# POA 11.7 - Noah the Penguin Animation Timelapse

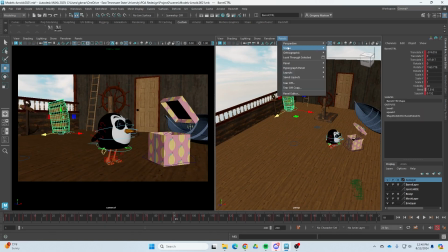[4:17]
I actually moved the boat over, and the barrel was already animated, but I was able to move the entire barrel just by shifting curves in the graph editor.
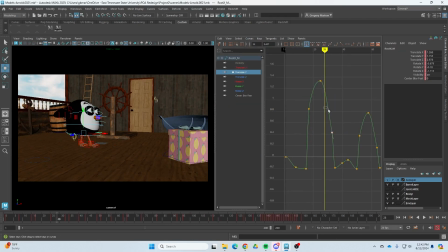[4:25]
So rather than having to reanimate that, I was able to just shift the entire curves over, and all the animation still stays the same. Now the barrel is just in a different place. Here I'm going through and refining the curves on the hips for the character, or for the center of gravity.
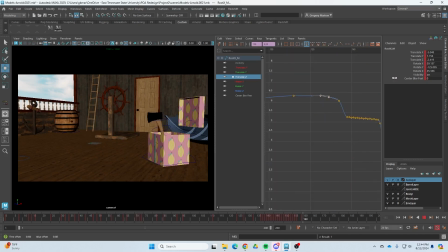[4:41]
You saw me earlier breaking tangents the same way we did with the bouncing ball to make the jump look a little bit more poppy and,
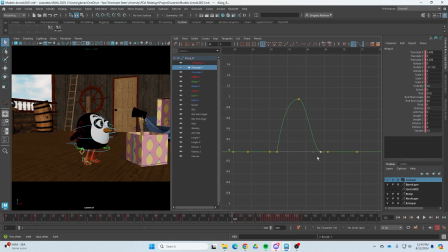[4:49]
and getting this bell curve shape in the jump.
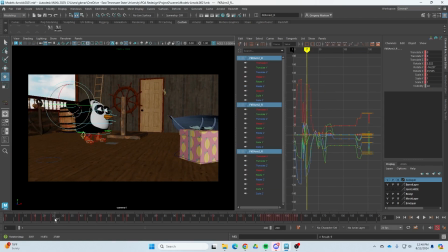[5:01]
Finally, the last thing I did is I went through and I added additional keyframes just on the wings to give me like a little bit of a wing flap to make it look like the penguin is trying to fly,
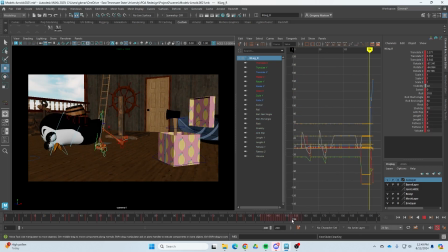[5:12]
but really he's just hopping. And I think that made it a little bit cuter.